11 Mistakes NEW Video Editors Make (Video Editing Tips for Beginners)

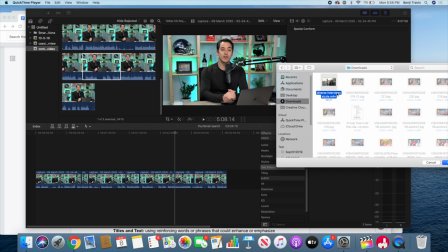So, I've got my file folder open, I've got my Final Cut, I can simply just drag and drop the clip right into the timeline. It makes it super easy just to add it right to my timeline. The next few mistakes people make have to do with not keeping the video interesting. Now it might, again, seem kind of obvious, but there's some simple tools you can use in your editing software to help you do this. So the first mistake is not using titles and text. So, this is a great way to emphasize a point, maybe there's a part that you want to bring more attention to, and you can simply add some titles. So here on Final Cut Pro at the top left, there's this titles and generators section,
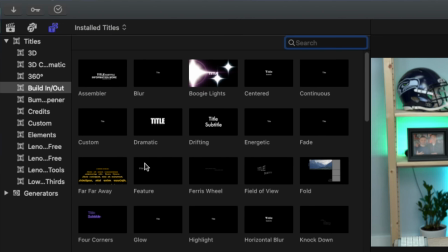and there's a whole bunch of options here that are already automatically made.
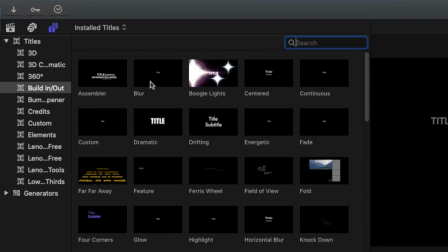The one I like to use the most is blur, and you can simply just drag it and drop it right on top.
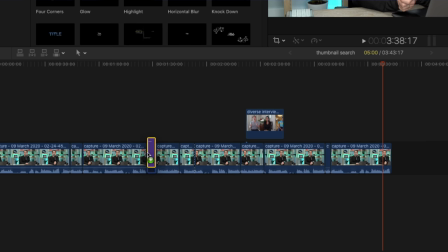You can even put it in between clips and what it will actually do is create a title like clip for you.
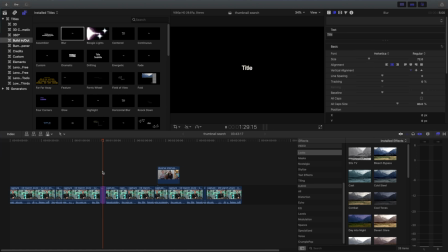So I don't really use that very often.
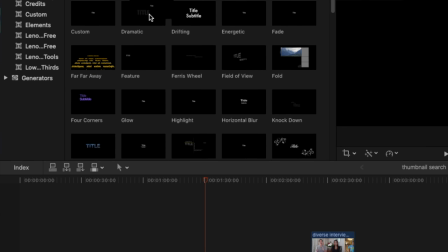I like to just drag the title option right over top and then that way it's going to show up right on top of my video.
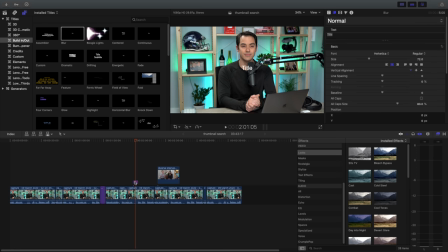So what you do is move your cursor right over to that thing. You double click on the actual title and you put black shirt.
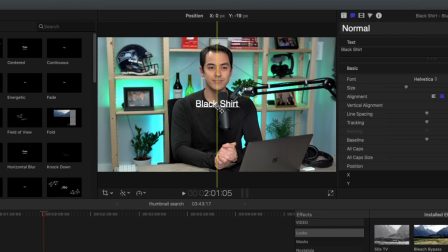Okay, whatever title you can actually drag this right from here by dragging from the crosshair right over to where it is that you want to put it again Titles and text is an easy way to add a little bit more umph to make your videos a little bit more interesting by Emphasizing key points and parts in your video a great example of this is channel epic gardening on his channel You can see he
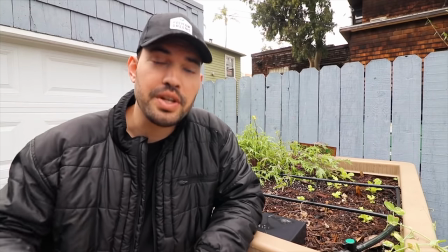uses text in the right points of his video Sometimes he'll be recording a talking head portion of his content.
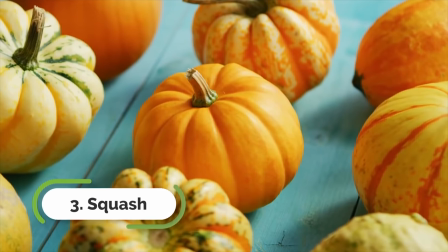He'll offset himself in the actual video so that he can put the text right over the bare wall. So those titles enhance the point he's trying to make when he's teaching about gardening. All right, so the next editing trick that you hear a lot about, but a lot of people don't use it properly, is B-roll. All this is a secondary angle or another piece of footage, an image or video that's going to add to your video project by overlaying it or actually replacing it all together, the part you're editing. So the first one is a second angle.
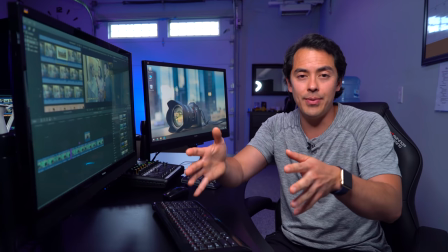So as you can see, I've got a second angle right here that could drop in and be something to keep things interesting, right?
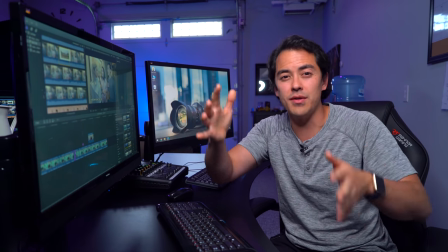It takes the viewers into a different part of the shot to just spice it up. But this is simply setting up a secondary camera on a tripod at a completely different angle so you have an option to go to. What I do often when I'm creating content is after I'm done shooting the actual video,
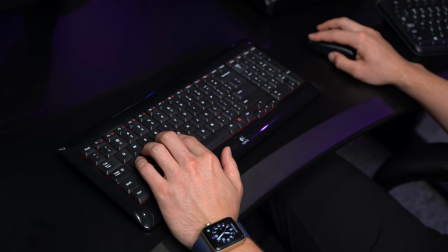I'll go and record different pieces of video specific to B-roll I want to use for the point in that video where I'm talking about something specific. Another way of doing this is you actually use stock footage. These are images and videos that represent what it is that you're talking about that that you can actually purchase online.
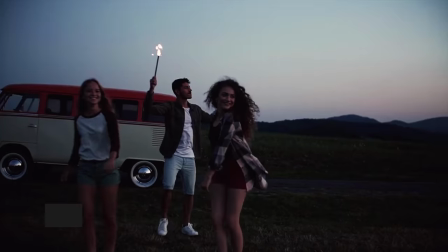This is another great source for B-roll content to again, spice up your videos to make it more interesting. So the last tip I have for making your videos more interesting is changing up the scene. A lot of people, they tend to stay on one scene too long and they lose the interest of the viewer. In this ADD world, it's really important to keep things mixed up, to change the vibes. Obviously, we already talked about B-roll, angle, about a secondary angle, using different types of cuts or videos or images to enhance what you're talking about, but a rule of thumb is every five to seven seconds or less you want to be switching it up. This can be as simple as punching in and out.